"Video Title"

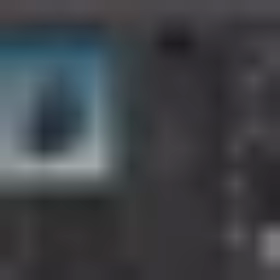33:11 We build this asset for thickening, which is similar to the lab one or the game dev one,
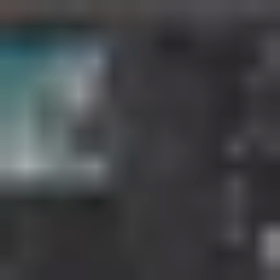33:21 with the difference that you can actually shrink the original outside edges. So here we control the depth, and then I think we're going to need some normals to actually see the shrinking.
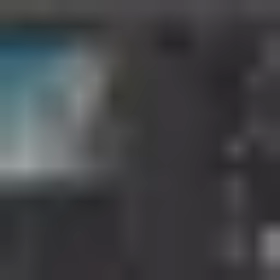33:39 But here you can see that as we lower it, you're getting a quite thick edge, but you can, with this, you can kind of shrink it in, which gives a lot more realistic result,
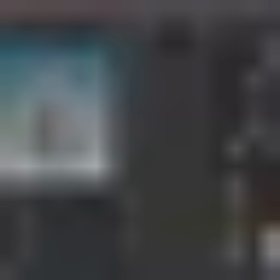33:51 as petals of a flower would be thicker in the middle and they would get a lot thinner as you get to the edge.
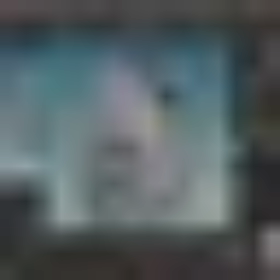34:00 So this is how that looks at the end, and you can see it's got this kind of weird
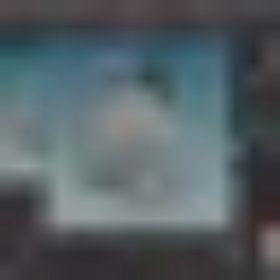34:09 violent nature that you would see if you would actually watch a real flower opening as a time lapse.
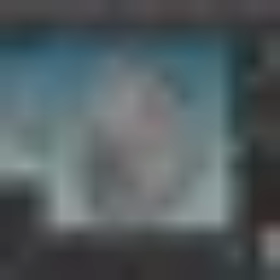34:16 They move in this kind of like strange alien fashion, so this technique gets quite close to recreating that type of motion and look. It's quite successful at that. Strange Spring was commissioned by another Australian client, which allowed us to explore the world of strange flora a bit further. Having the frames from our previous London Symphony Orchestra project as a starting point,
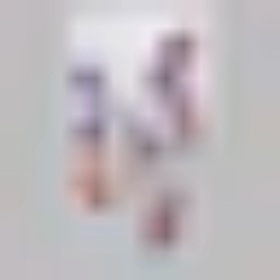34:50 we wanted to take these flowers into even more alien place.
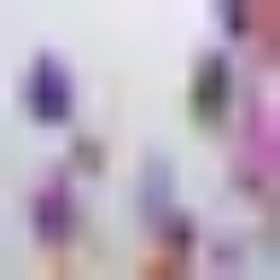34:57 We also wanted to reduce the amount of the flowers on screen and really focus on
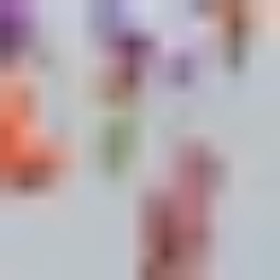35:03 crafting each individual one and making a cleaner, hopefully more beautiful composition.
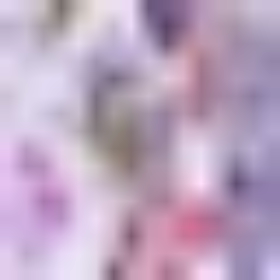35:12 Part of the concept was that these flowers are waking up from winter into the spring.
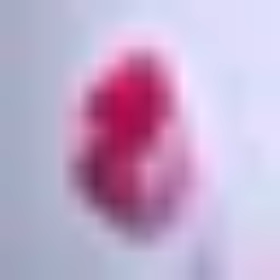35:18 So we introduced the elements of melting ice and water droplets, which acted as a distorting lens.
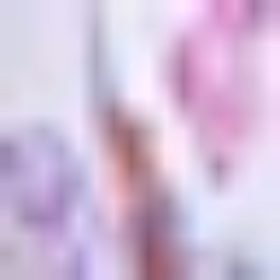35:25 and also as a way to balance the complexity of these flowers with a lot simpler and cleaner shapes.
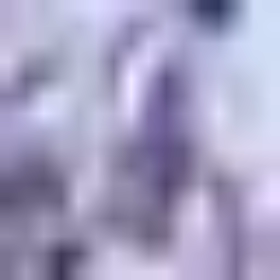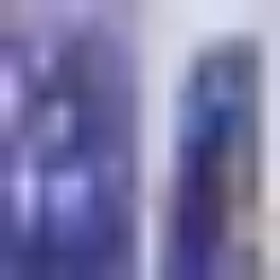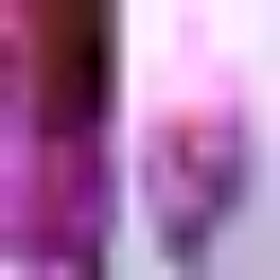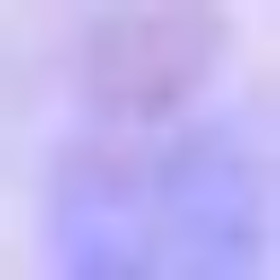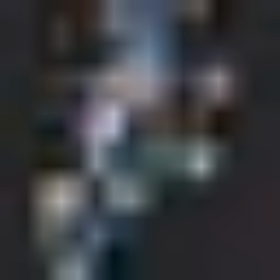36:12 We were inspired by AI gun tools, and we played around with quite a few online tools to synthesize and collect some references, which was really cool to see all these weird shapes,
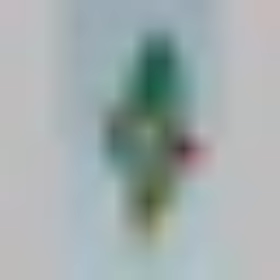36:28 and for us then to try to translate some of these ideas and forms into our own flowers.
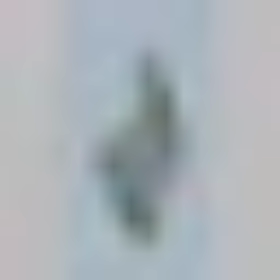36:37 Again, we combined a variety of different approaches to make these,
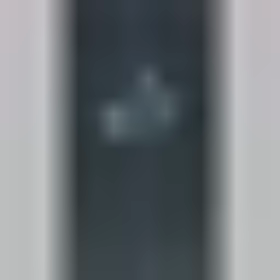36:43 but also mixed in some a little bit more relatable looking real plants to make the visual a little bit more legible.
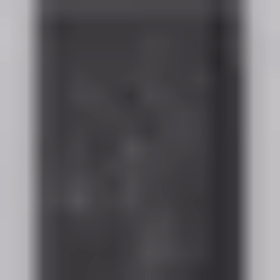36:53 As we built layers and layers of these flowers, it was handy for us to use the background image feature in the node editor to literally place the individual flower geonodes over it that acted as a map and made it a lot easier for us to find the objects we were looking for.
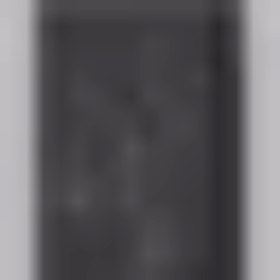37:10 Let's have a look in more detail at how we built one of these flowers. We will take you through the creation of one of our flowers.